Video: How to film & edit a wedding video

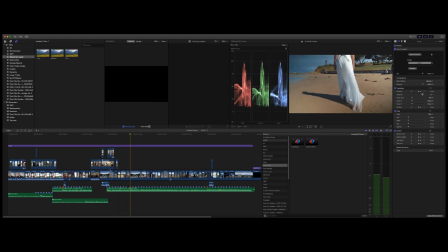(16:26)
You'll notice down here I've got a red marker on that audio point down here. That's because that's a point of interest that I want to make sure it cuts to, and that's going to be where I use Gino's drone footage. Gino was kind enough to do some drone footage on the day, and that's where it'll cut to his drone footage.
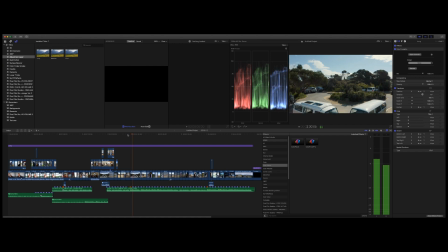(16:45) What's the point of living if we're scared to lose each other? What's the point of living without you?
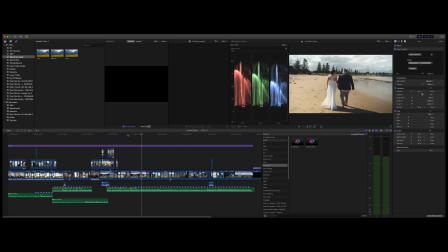(16:59) Tell me now.
So then I'll cut back to the bride and groom just walking again. It's lovely.
And I'll stop fighting. Tell me now, and I'll stop breathing.
It's also nice to switch focal lengths, so you know, zooming in or zooming out to get a different look.
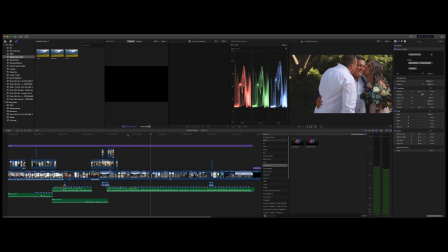(17:19)
This was a fun thing where I asked that was his brother and sister, and I asked them to kiss him on the cheeks. Again, we're cutting to B footage here just to add a bit of interest. So I had the gimbal in inverted mode here just to catch the waves.
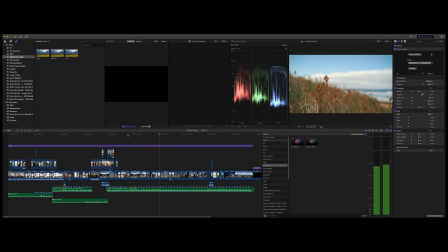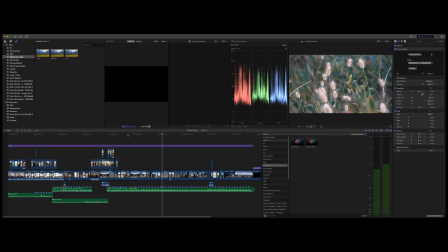(17:44)
So this was all taken there, and I really like that native foliage from the beach. They adore that location, so it's just nice to grab things that are actually from that area. Yeah, and I just think it adds a little bit of interest rather than looking at just them all the time. It gives you something else to look at. It's then going to switch to the drone again.
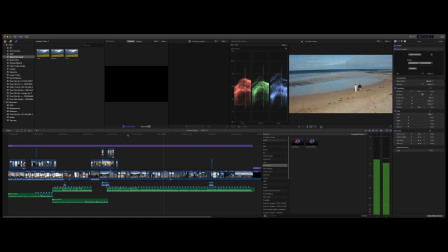Here I just asked the bride and groom to kiss, and then they've got to make a little bit of noise like they're really having a bit of fun. You'll see them cheering.
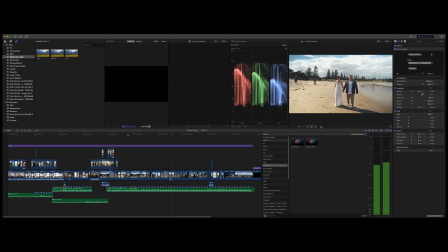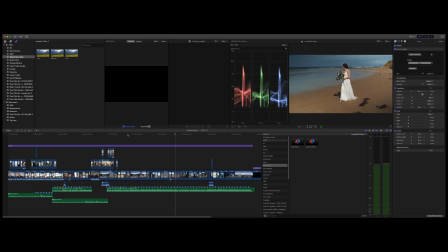(18:26)
Again, I just wanted to concentrate on Elizabeth here, just to have her walking across the beach. Now this is a bit of fun with the boys, where I always like to do this, where they do a bit of jump and they have to give me the blue steel look. There was two versions of this. I also got them to do a model pose that you'll see in a minute. The boys often jump and turn.
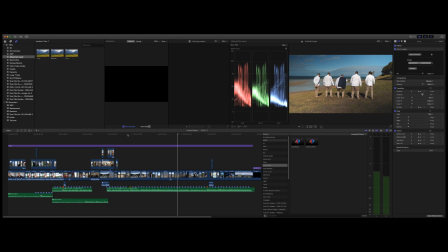(18:45)
The girls actually wanted to do the same thing, so they did it too. Often I'll just get the girls spinning and their dresses fly all over the place.
Even when the sun don't shine.
So this is the sort of model walk.
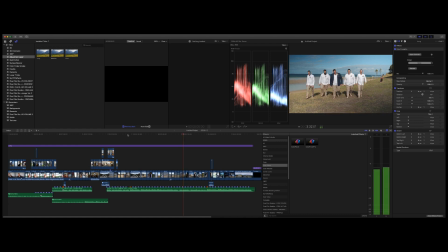(18:59)
You'll see he does that stop at the end, which I've asked him to do.
Even when the sun don't shine.
Now I did the same thing with the girls. I asked them to give me some real attitude walking down the runway.
Give me your strength, show me your weakness.
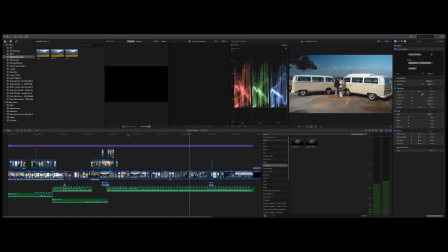(19:14)
Now this was just an idea where I wanted to incorporate the two vans, the two combis. So I'm having them kiss and then just walk towards me, and I just move with the gimbal. And then basically then they do it again, and it sort of cuts in to a tighter footage.
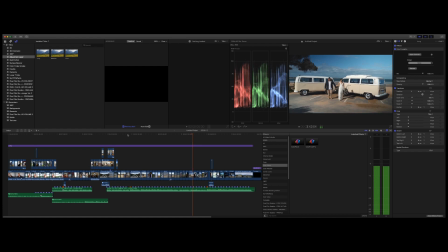(19:32) 'Cause we're in this together now. You and me together now.
Again, then I'll do the whole bridal party. Now this was another location just before we went to the reception, so I asked them just to walk along this sort of broad walk here, or boardwalk.
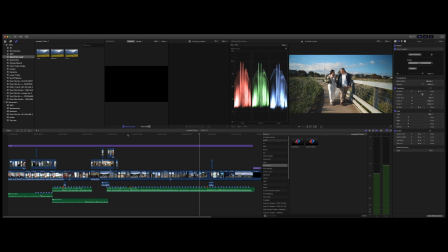(19:52)
And I love, like I said, it's always about being natural for me. I just like them being natural. What you've got to remember is I'm also shooting photography at the same time, so I've got 2 cameras. So I'm holding a gimbal and I'm shooting the stills at the same time as this. You're not seeing the stills side of this though yet, you're only seeing the video side.
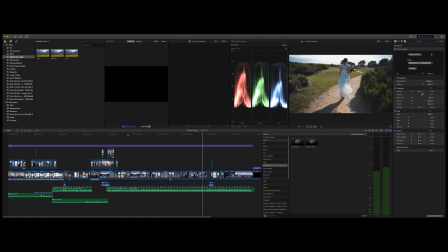(20:13)
Again, I just love this. I saw the dress really blowing in the wind and I asked, she was actually leaving, and then I pulled her back and said, basically, Elizabeth, please walk again because this looks gorgeous. I had this vision of slowing this down and having that dress flowing.
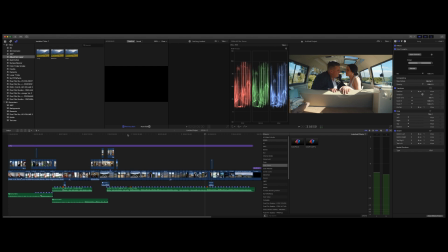(20:30)
Now I wanted to use the combis here, so we opened the back doors of the combi and I just moved in with the gimbal and just asked them to kiss, basically. Now this is establishing the reception, so that's why I've showed that it's Peppers,
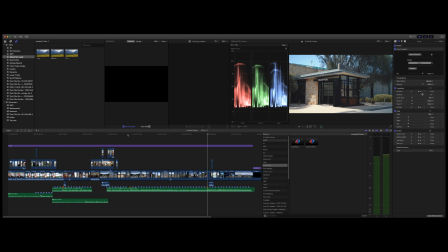(20:45)
and I'm showing a little bit of the actual reception, that's the entrance, and then it is also a golf course, so that's why I show the golf course for a second.
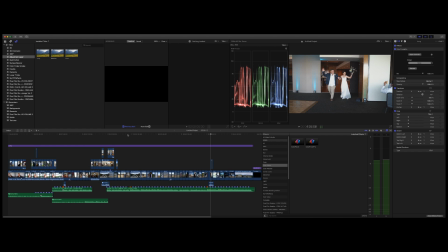(20:56)
Now this is the entrance, so there's 2 shots done here, that's them walking out, and then there's another camera to the left which will show them walking in, and it cuts to both. Now this love sign, I just saw the love sign against the window there, and I asked them to be outside of the actual frame and then to walk in together and have a kiss, and this is the result that you'll actually get. I love it.
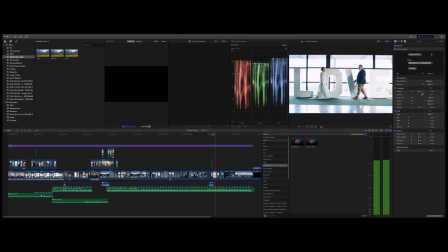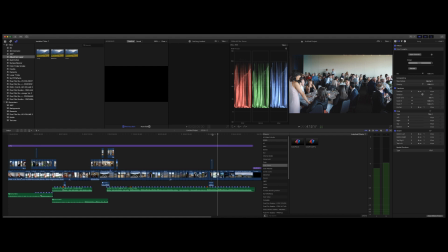(21:24)
Then I'm just walking through just to give a bit of establishing of that reception, so I'm just walking through the actual crowd. Again, we have to show a little bit of the cutting of the cake, so it's only a few seconds, but they'll cut the cake and then I'll ask them to have a kiss.
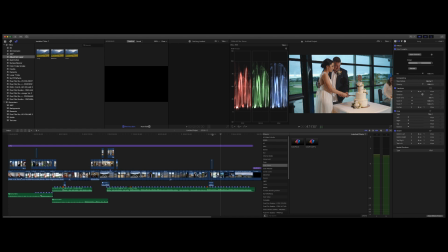(21:40)
Now this is all lit with the Profoto B10 on the continuous light, lit them up.
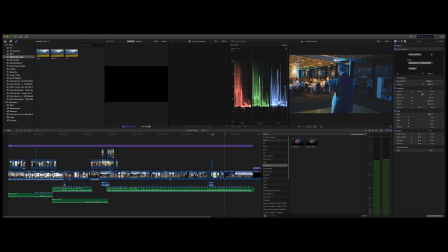(21:50)
Now she didn't do a dance, she only danced with her father, so I have captured her dancing with her father here, and I'm on the gimbal, just walking around. And then it cuts to just showing some dances where the bride and groom is dancing with everyone else. I
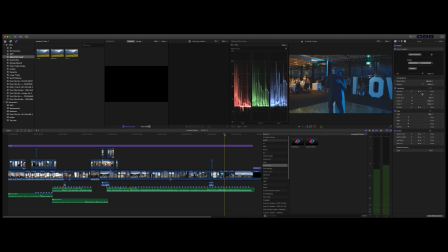(22:09)
always like to try and show the crowd a little bit there, so you can sort of see I've moved from the crowd around and then it shows the love sign in the background. So I'm just trying to get a bit of environment there.
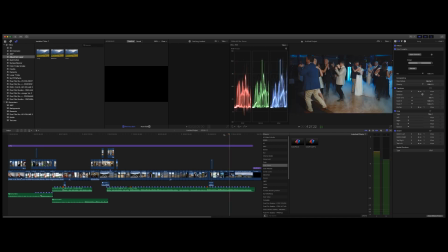(22:26)
Then I've just swung to where they're having the dance. So you can see the bride and groom there having a dance and everyone else is in there. So that's basically where I'll finish. The kicker is the drone footage that's just after this that Gino grabbed some amazing footage here, and it was just a coincidence that the bride walked out.
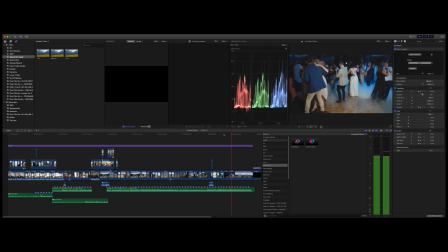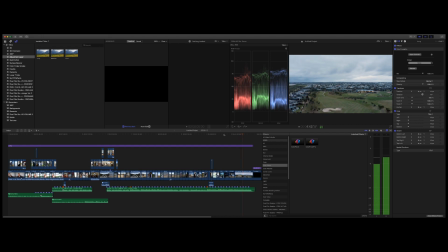So it'll then just move to credits. Now the other thing is too, this was all shot in the standard profile.
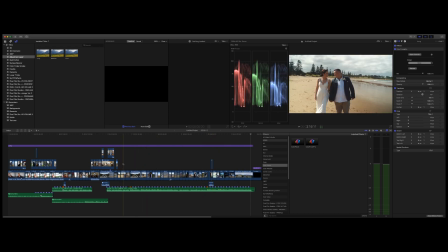(23:12)
So everything in here was shot standard profile.
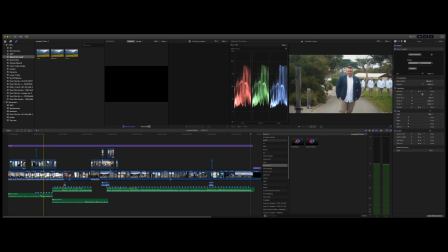(23:18)
And what I've done is I've done very little editing in Final Cut. Really all I just did was adjust a little bit of exposure, very little. Then I've added an adjustment layer on the top, and I've put a LUT on top of this to give it that sort of brownie type look that's actually there.
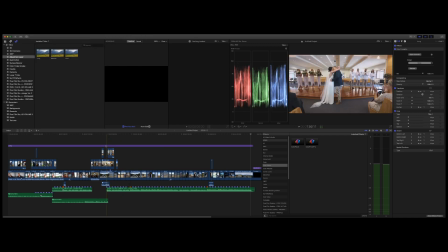(23:37)
If I open up, it's using Color Finale. If I open up that LUT, we should be able to see what I used. I used the Ascend, it's called Ascend Vintio. So I've used that and I've taken it down to 47%.
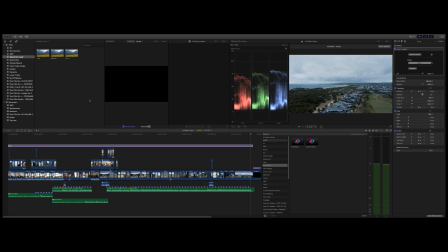(23:50)
So that's given that nice look that I was actually after. Remember, it's all artistic. Some people might like it, some people may not. But it's my artistic choice to add that on top.
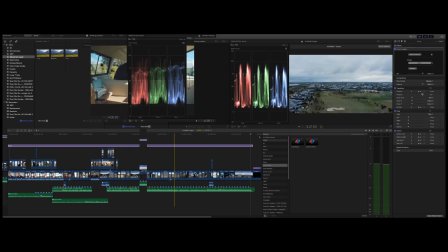(24:00)
The great part about basically adding it this way on a layer on the top is that it does the whole lot in one go.
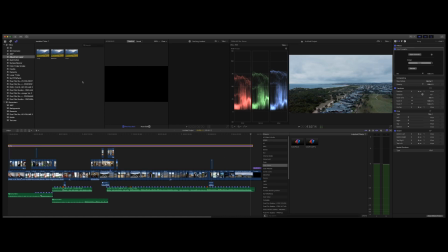(24:07)
So that's fantastic. It's just an adjustment layer that's sat on top.
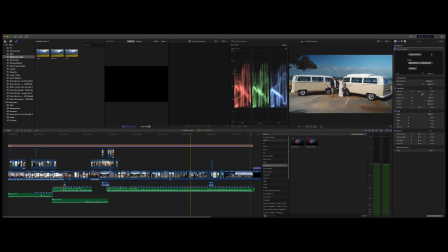(24:12)
Volume can be controlled up and down just by dragging through here. And you can see the points where I've kept the audio in, and then obviously all the other ones I've taken audio out.
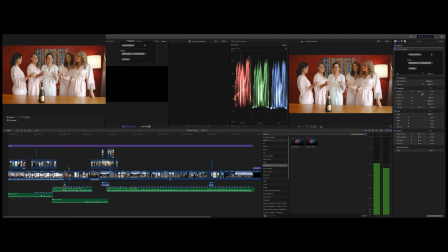(24:22)
And I've just left audio in the points where it needs it, like here. Because if you didn't have audio in there, it wouldn't make much sense.
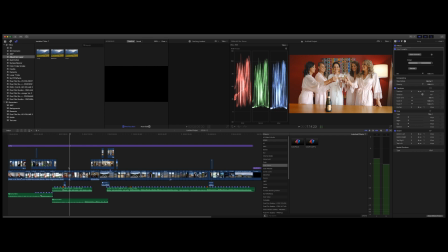(24:30)
The same as when they were cheering a little bit later on. I've done that as well. So, yeah.